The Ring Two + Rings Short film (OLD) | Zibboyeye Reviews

There is one addition to the unrated cut I prefer though.
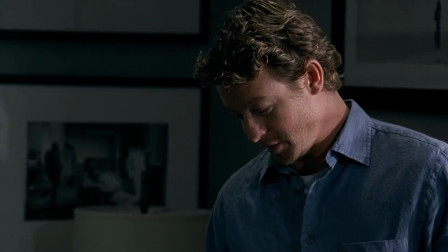[8:22]
In the theatrical cut Max barely has any notable scenes in the film while in the unrated cut,
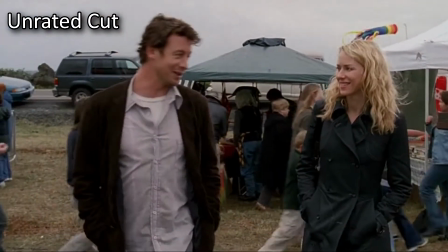[8:29]
Max is painted as Noah 2.0, even hinted at being a love interest.
Who's the little choochie?
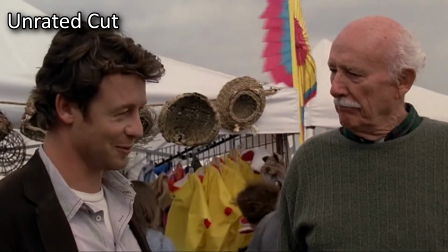[8:36] New editor, Dale. Coworker. Coworker. Whatever you say.
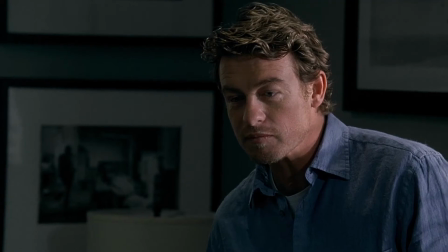[8:41] Oh, you are so dead.
However, with half the wit and assisting Rachel's quest none, he's a poor substitute. No matter what, I find Max to be drab, but added scenes in the unrated cut benefit his character.
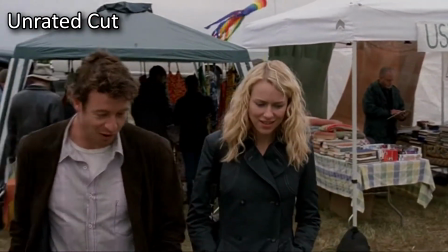[8:55]
In this version of the film, he has a backstory.
My parents weren't well, so I came back to help out for a while.
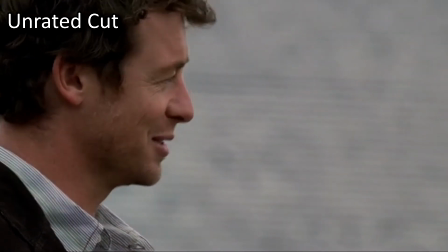[9:02] I got the house, I got the paper, and the town I swore I'd never come back to.
On top of that, it gives us a friendly interaction between him and Rachel.
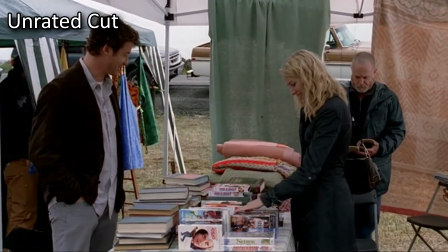[9:11] Although the past three months, we've had a couple of interesting events, haven't we? You came here, it's interesting.
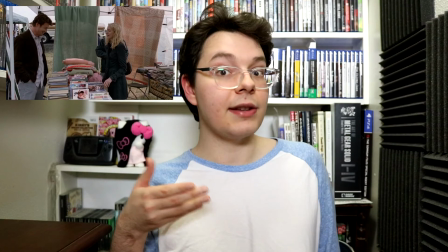[9:18] Is that a line, Max?
Whereas this scene is absent in the theatrical cut. This hurts the theatrical cut when Rachel asks to stay at Max's home.
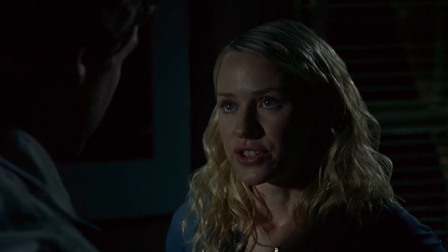[9:28] I need your help.
In this version, Rachel has only had one scene with Max before this, in the formal setting of work. Yet Rachel trusts this guy she barely knows to house her and her son.
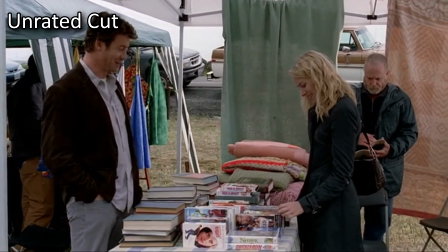[9:43]
Their friendly banter in the unrated cut lends more credence to this scene. The unrated cut flushes out Max's character, making Rachel's request more believable. but otherwise that's the only compliment I give the unrated cut.
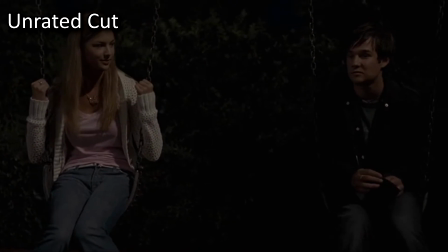[9:56]
The pacing whiplash between rings in the opening and Rachel's distaste for the locals that is never given proper closure make me prefer the more tight theatrical cut. Now with the differences out of the way let's look at these cuts common ground. One of the first things I noticed was the shift in cinematography. The first film was drenched near entirely in a blue tint. Water is used as a symbol in these films, referencing Samara's fate in the well.
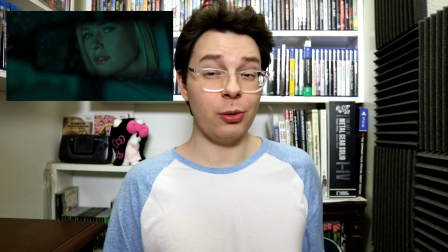[10:20]
Thus, the blue tint is to instill a sense of death. But this visual was present even before Rachel was cursed, diluting its meaning.
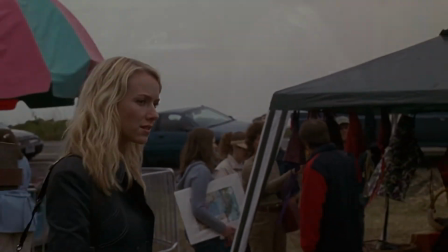[10:28]
The Ring 2, on the other hand, reserves its cool color tones most notably for the climax.
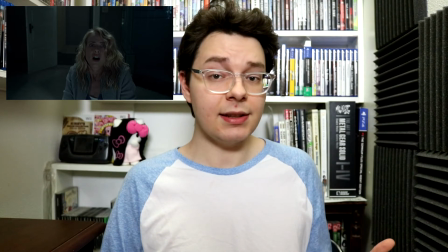[10:34]
By saving its visual representation of death for the most dangerous scenes, the symbolism is not only more effective, but more impactful. Considering we were let into this film via rings, how does Ring 2 build off its prequel. The plot of Rings is concluded when Emily shields her eyes from the tape.
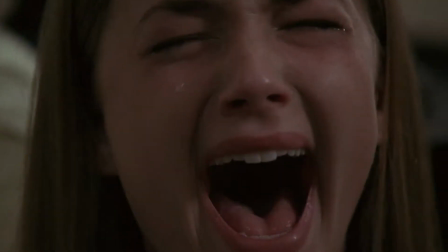Jake's near murder of everyone at a store and attempt to trick Emily to her death makes his demise a warranted and deserved ending. You may be wondering what happened to the cult, the ring, and the website its members congregated to.
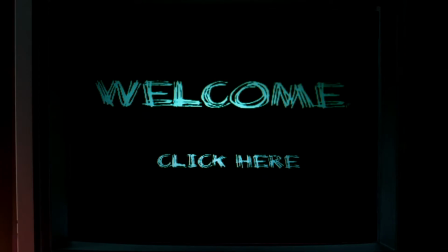[11:07]
And don't worry cause I am too. Neither the cult nor the website are touched upon once in this film.
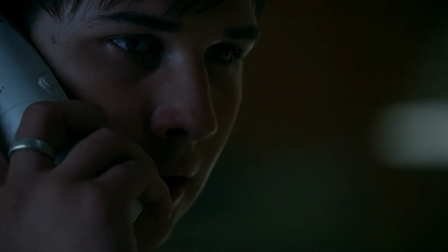[11:14]
The closest thing is when Jake gets a phone call in the opening.
Hello? Hey man, you made it.
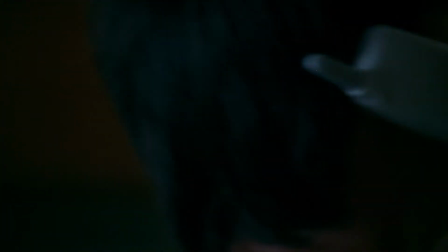[11:19] I knew you'd come through. You got somebody to watch it, huh?
After that, the cult is never even alluded to.
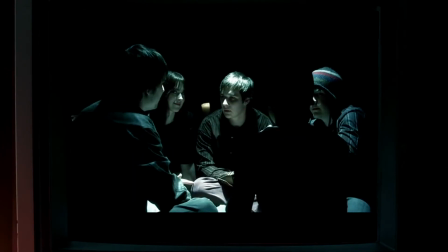[11:25]
The two biggest ideas that serve as the point of attack in Rings is not utilized at all in this film.
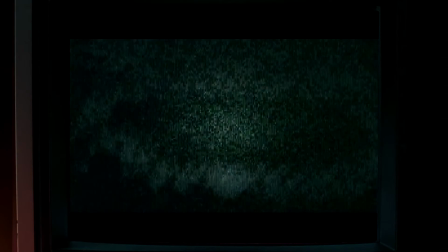[11:31]
The only scene relevant from Rings is this as it establishes Samara's search for Rachel. but other than that rings has no relevancy to the film it leads up to i felt it invalidated my viewing of rings by ignoring these big concepts the
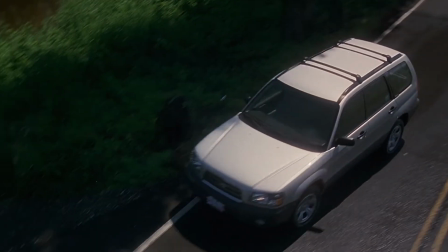[11:49]
short film set up the plot instead centers around rachel's search to cure aden's possession once again the second act follows rachel gathering leads but this
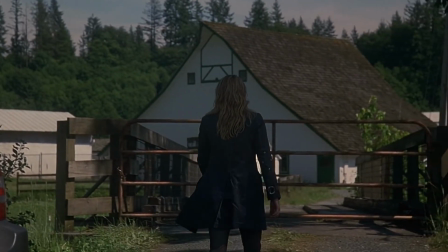[11:58]
time around the second act just flies by the protagonist travels takes her to Morgan's house, a church, and a psychiatric hospital.
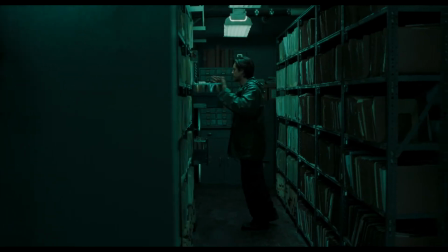[12:06]
Compare that to the boat, the Morgan's residence, local doctor, hospital archives, barn, and island scenery of the Ring's second act. The variety of set pieces in the first film made for a grander adventure. As for the scenario, how Samara is able to possess Aiden is left vague. Samara found Rachel, Aiden had a nightmare, and that's it.